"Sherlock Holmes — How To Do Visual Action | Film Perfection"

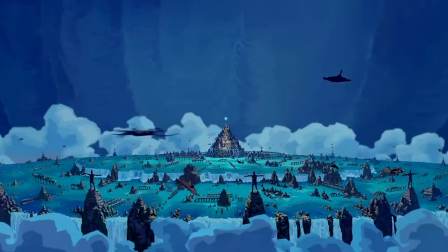63s
Some of the biggest unsold mysteries of the world. Did aliens build the Giza pyramids?
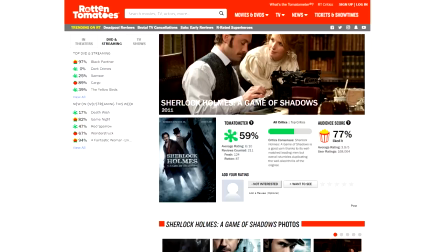69s
Was Atlantis actually a real place?
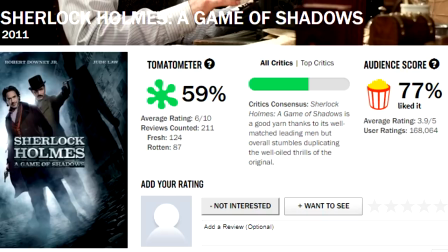72s
And most importantly, how the frick is the Rotten Tomatoes score for Sherlock Holmes A Game of Shadows under 60%?
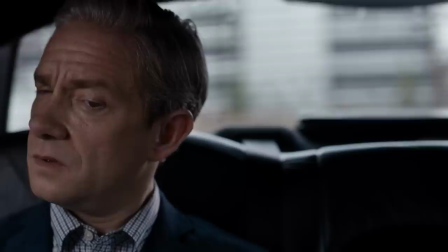79s
I'm gonna be straight with you, my dearest viewers. I enjoyed the Sherlock series very much.
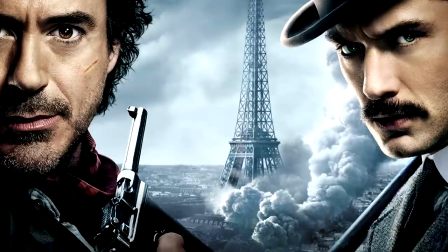84s
I enjoyed the first movie very much. But to me, the best entry in the Sherlock Holmes universe to date is 2011's A Game of Shadows,
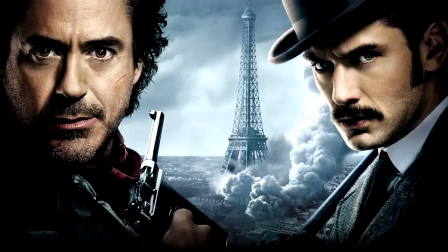93s
which by the way I think is one of the smartest stories ever crafted, but that's a topic for another time.
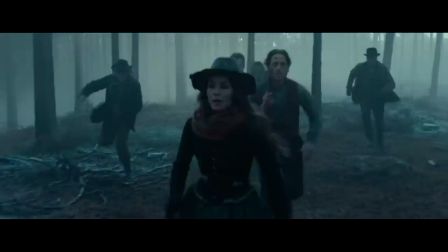98s
Instead, today we are going to focus on the actual picture. Specifically, what makes this film visually so impressive.
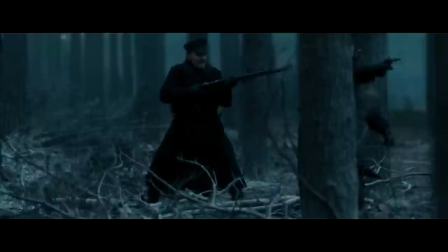107s
The prime example of this visual impressiveness being the forest chase sequence where Holmes and his crew are escaping from an army of pissed-off, armed-up N-words.
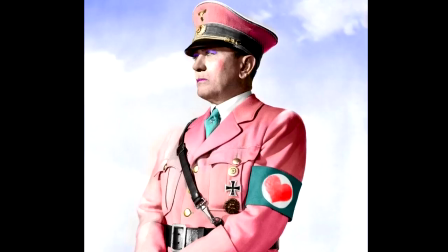116s
And no, no, I mean those N-words.
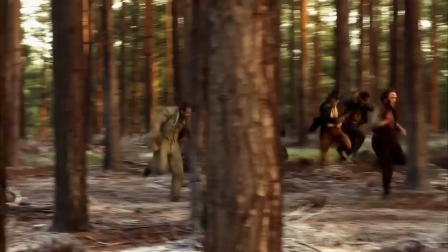121s
At its very core, all this scene is is just a bunch of people running in the woods.
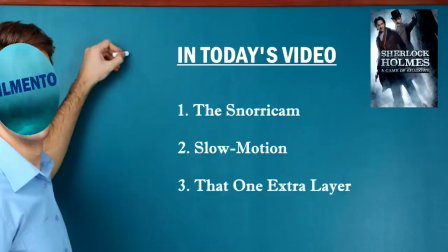127s
Yet somehow director Guy Ritchie manages to turn it into something far more.
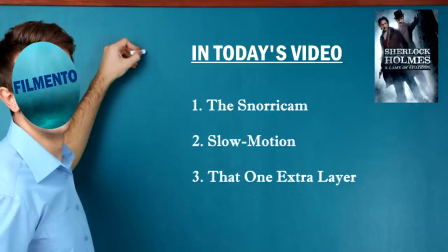132s
And that's the reason for this video today. To figure out why this one particular forest chase stands out from other similar forest chases, like for example the one seen in Harry Potter.
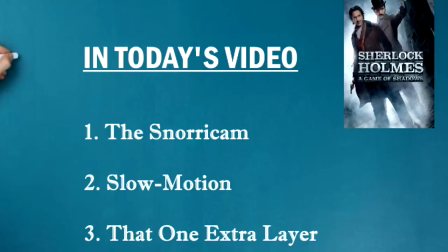143s
What cinematic tricks do the filmmakers of A Game of Shadows use to make this simplistic sequence so remarkable?
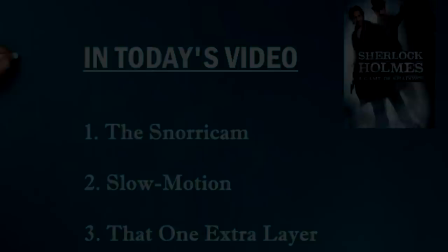150s
Don't switch the channel and you'll find out.
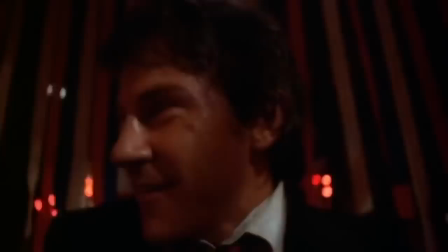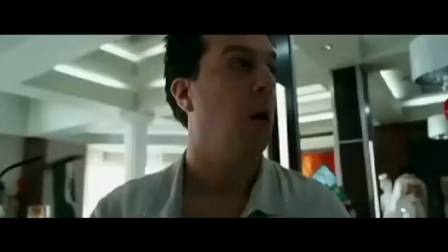160s
The Snorricam shot, aka the so-called inverted POV shot,
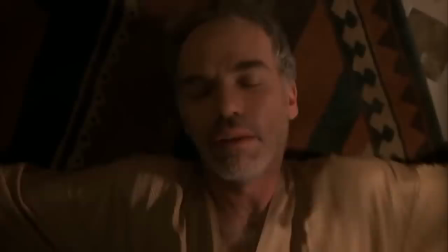165s
is when you make the camera and the target character into one single entity.
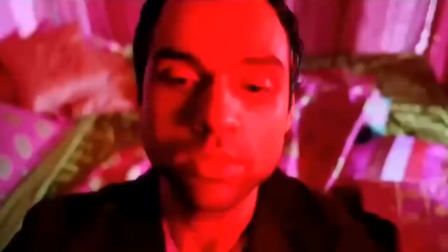169s
As in, it creates the illusion that you, the audience, are right there with that said character maneuvering through the world around them.
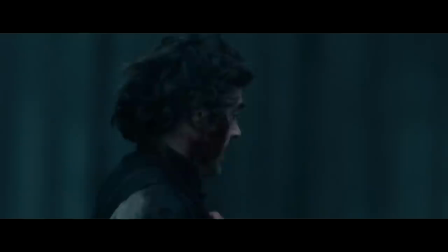177s
In a game of Shadows it looks like this.
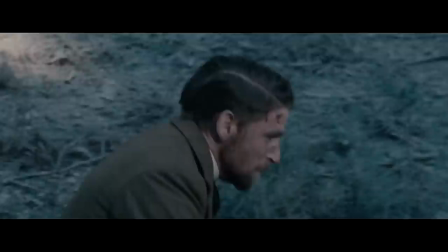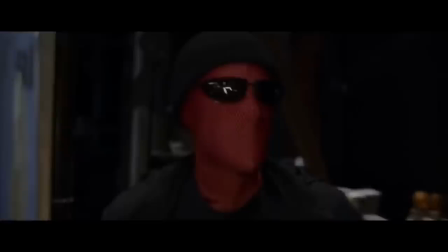188s
The original intended way of doing Snorricam is that you mount your camera on the actor.
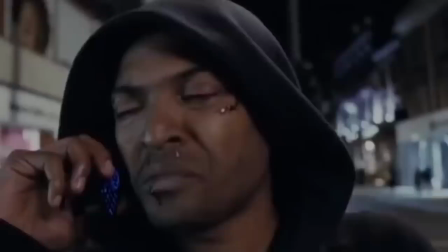195s
This stationarity is what creates the visual illusion that the world moves while the actor doesn't, even though it's actually the other way around.
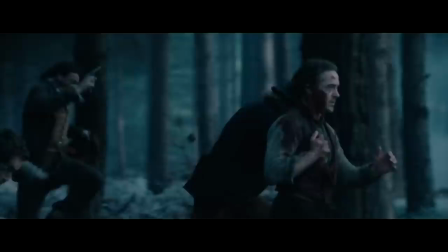204s
But of course, in this 4S chase scene, for the most part, a practical rig wouldn't really work.
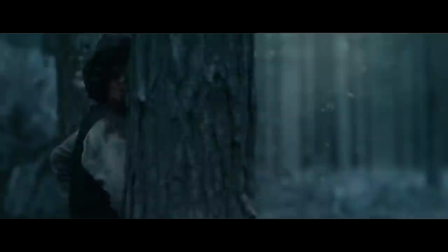210s
The motion is too fast, the shots are too unrestricted.
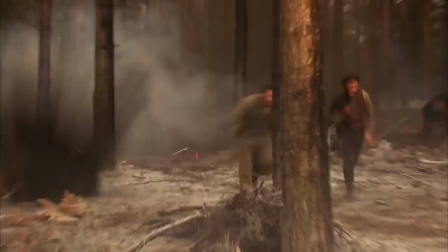214s
Even if you could go practical for the whole thing, that would mean a more lightweight camera, which in turn would mean sacrificing quality.
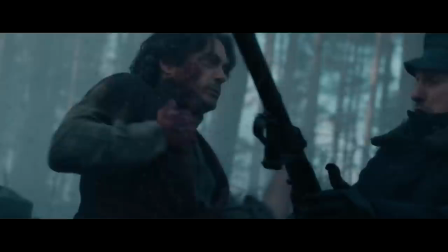221s
And sacrificing quality isn't really Guy Ritchie's style. So instead, most of these shots are done in post-production, aka first shooting wider,
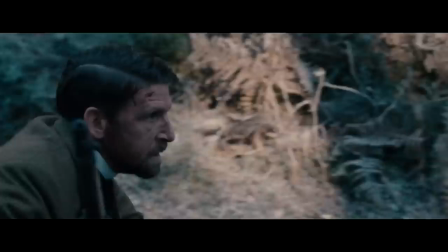230s
then cropping the image, and finally using motion tracking and stabilization and so on and so on. But me, I don't think that makes this effect any less impressive.
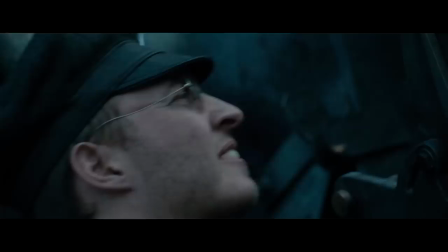240s
In most cases, you'd fine-tune rig shots in post anyway, and the ultimate fact is, these shots do look cool AF.
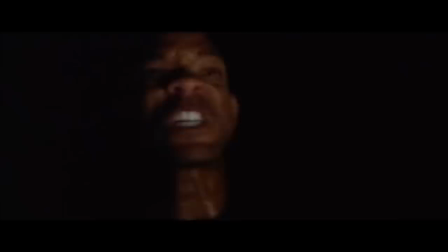247s
But in addition to looking cool AF, the snorricam effect also serves a more fundamental purpose.
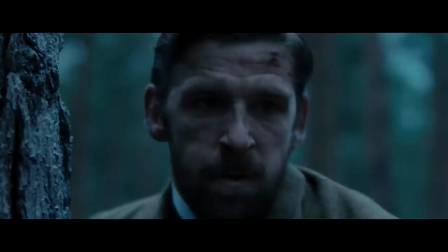253s
It allows the viewer to connect with the characters on a personal level, both the heroes and the villains.
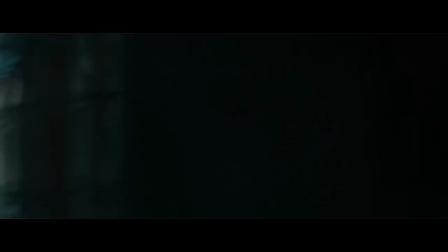259s
We can see their thoughts clearly, we can see their emotions clearly.
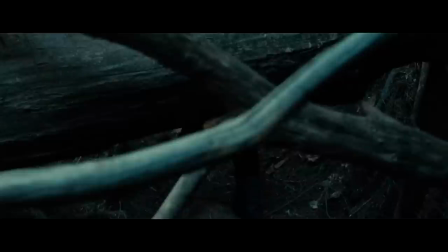263s
Compare this to Harry Potter where aside from the lack of any personal connection whatsoever, I'm honestly having trouble even keeping up with what's happening.
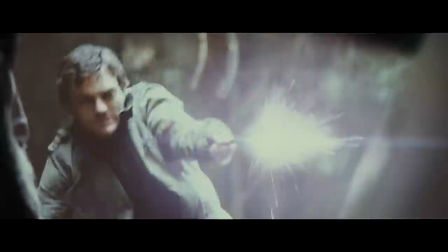271s
It's hard to form any kind of connections with Harry Potter when you don't know which dark
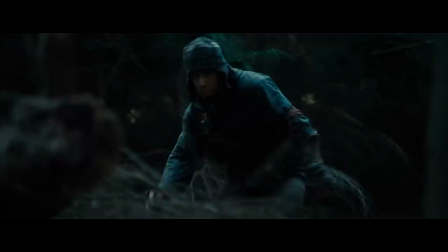275s
jacketed figure out of these however many dark-jacketed figures he even is.
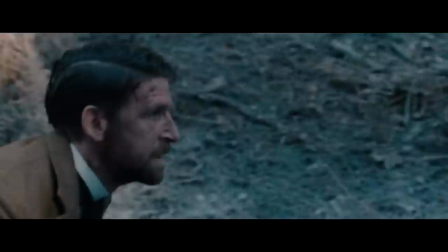280s
And of course the shaky cam effect doesn't really help.